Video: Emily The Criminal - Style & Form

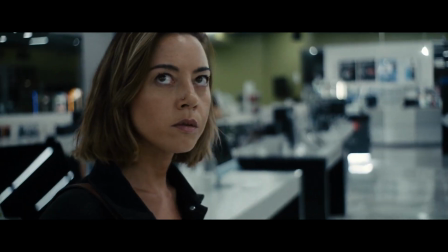(0:00)
John Patton Ford is brand new to the narrative feature world,
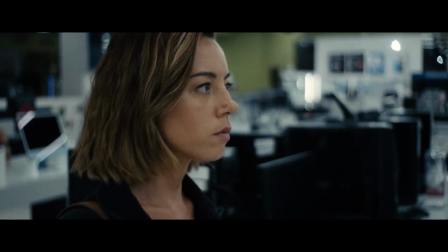(0:03)
but I think he's already left an indelible mark with Emily the Criminal in terms of style and form.
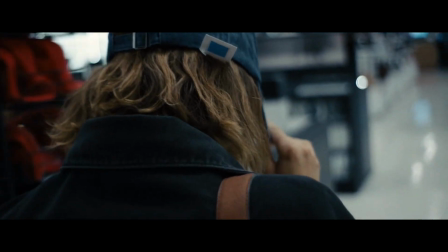(0:10)
And that's what I'll be talking about today, specifically how Ford used budgetary and time constraints to create an epic storytelling technique,
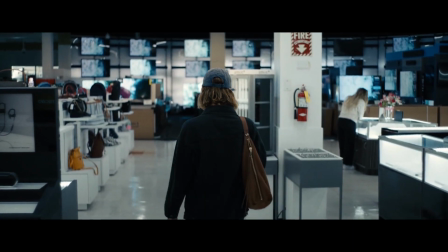(0:18)
with telephoto lenses and a handheld camera.
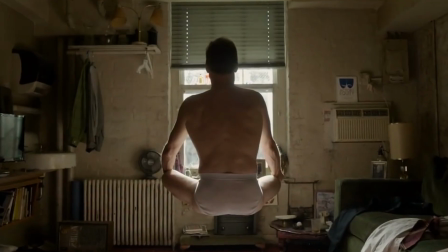(0:22)
Now, this is a bit of a stretch for me, because I adore the wide look of Emanuel Lebesky and Roger Deakins.
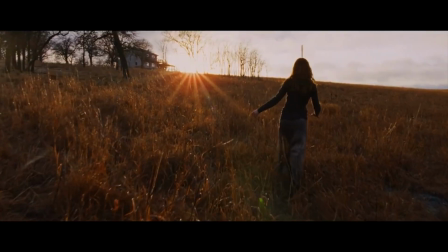(0:29)
I love the way a wide lens exaggerates features and creates a level of intimacy that a normal lens can't.
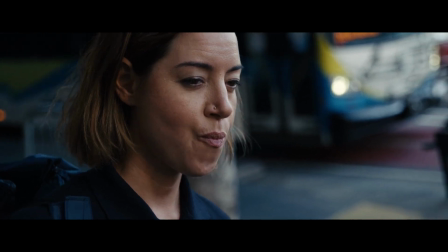(0:39)
What if the story needs distance? What if the story needs to evoke a feeling of cold inevitability to work correctly?
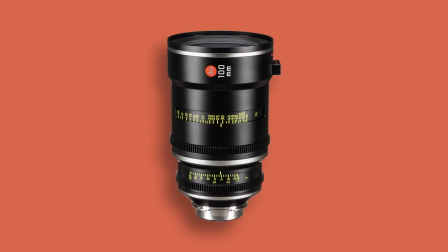(0:48)
Enter the telephoto lens. Emily the criminal is filmed almost exclusively with them.
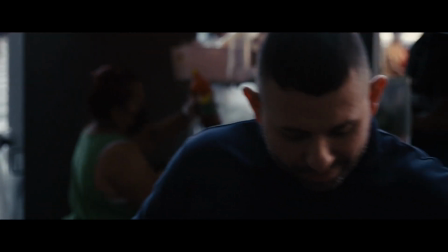(0:54)
In addition to a singular focus on faces, the telephoto lens creates a sense of voyeurism in the frame.
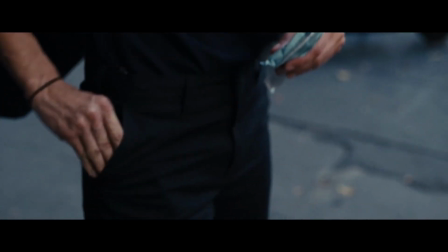(1:02)
It makes it feel as if we are witnessing from a distance what is about to happen, something that feels inevitable.
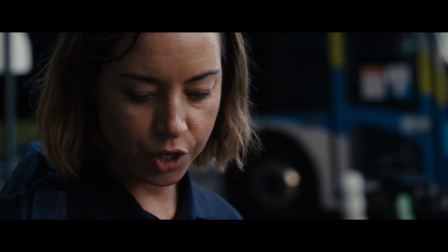(1:10)
Of course, the audience doesn't ever have any kind of control over how the frame is filmed, but with this style of shooting,
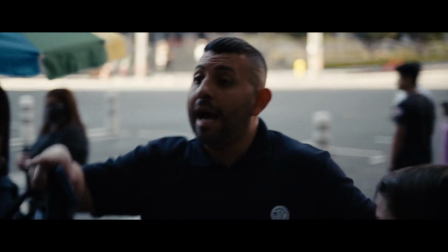(1:16)
we really feel that sense of removal, of captivated powerlessness. A lot of the film is shot in profile, which keeps us further away from Emily's motivation.
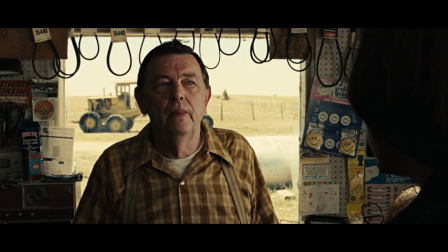(1:28)
When a film shows eyes in a clear close-up, it's much easier to see the incentives of a character like this.
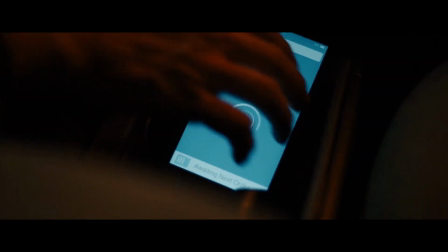(1:39)
But some of the most important scenes of the movie are shot in profile.
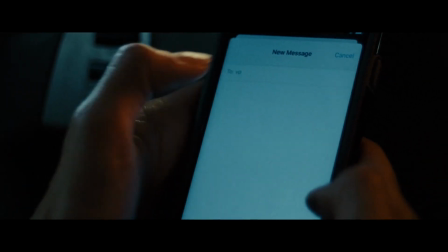(1:43)
Just like when Emily decides to text the number Javier gave her, we really can't see her eyes.
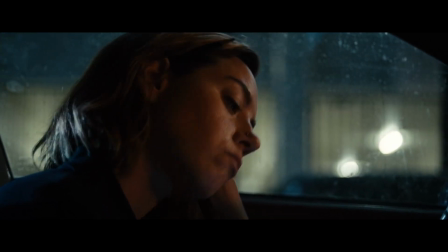(1:50)
It's unnerving in a good way. We're made to feel we don't really know what's going on in the story.
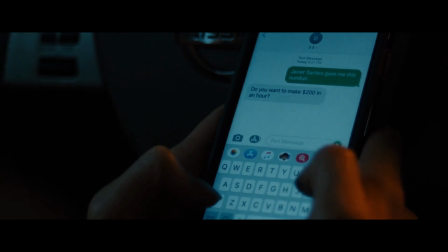(1:56)
It's hard to guess what's about to happen.
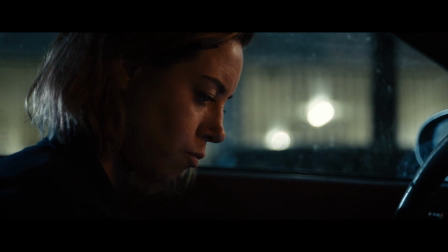(1:59)
This kind of filming perfectly encapsulates one of the major features of Aubrey Plaza, her propensity to say or do anything. She's like a deeply unsafe person. Like you don't know what she's going to do. She makes you feel on edge in this wonderful way. She's like a disruptor, you know.
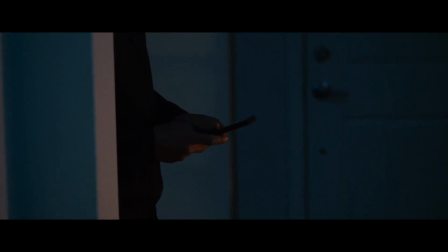(2:19)
Overall, telephoto lenses emphasize character over plot, which you can do when you have such an electrifying actor in Plaza.
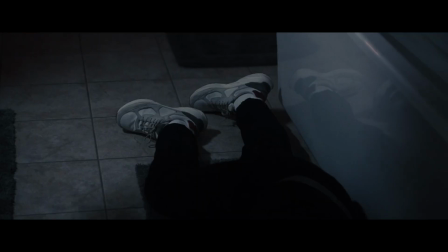(2:27)
She's relatable, but not. She often says exactly what we wished we could say.
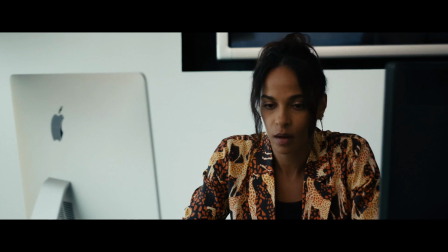(2:32) This was fantastic, Liz. Thanks very much. Thank you. No more talking. Just leave. Thank you so much for coming.
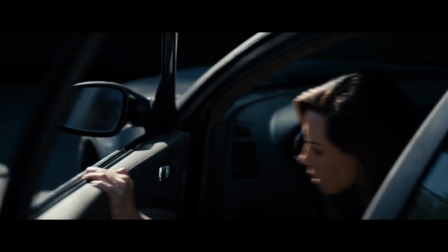(2:37) Hey, if you want to tell me what to do, put me on the fucking payroll. How about that?
The handheld camera only adds to this chaos. us,
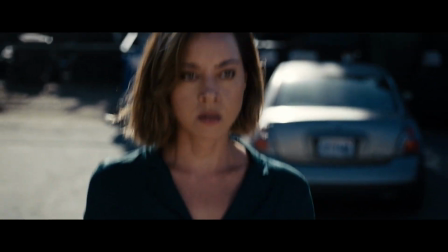(2:44)
it feels like a documentary more than a narrative feature, again contributing to the feeling of imminent danger throughout the film.
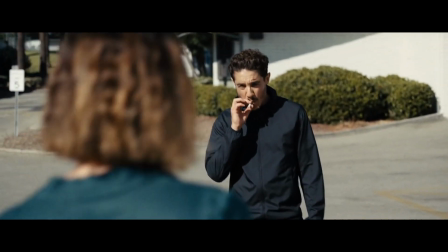(2:51)
We can visually barely keep up with what unfolds. A lot of this comes down to budget and time.
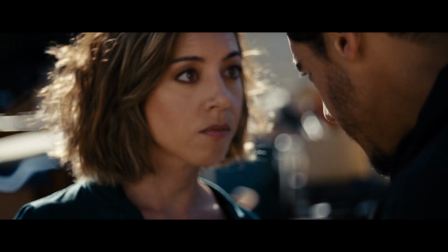(2:59)
Emily the Criminal was greenlit for $3 million for production and was shot in 20 days.
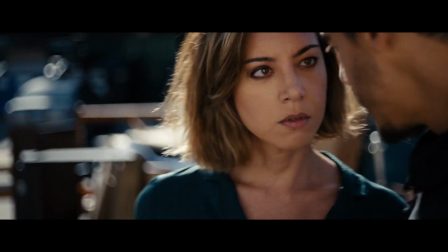(3:05)
When you don't have a ton of budget or time, it creates constraints.
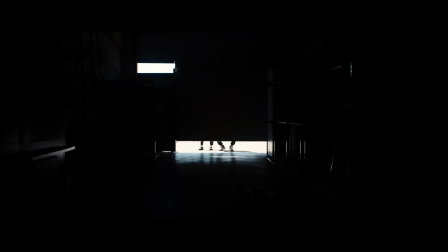(3:10)
These sort of constraints demand a filmmaker to get creative in untraditional ways.
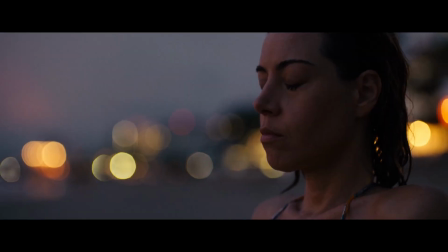(3:15)
Filmmaking comes down to technique and craft, and rather than going for a cheap David Fincher look,
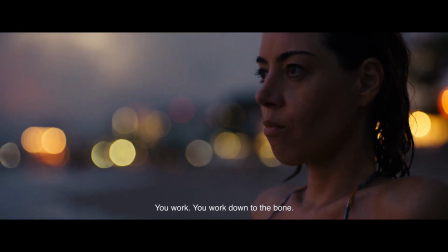(3:22)
Ford embraces this by shooting handheld on long lenses,
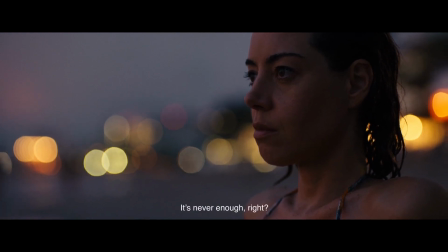(3:26)
creating the look that, I think, makes Emily the Criminal an instant crime classic.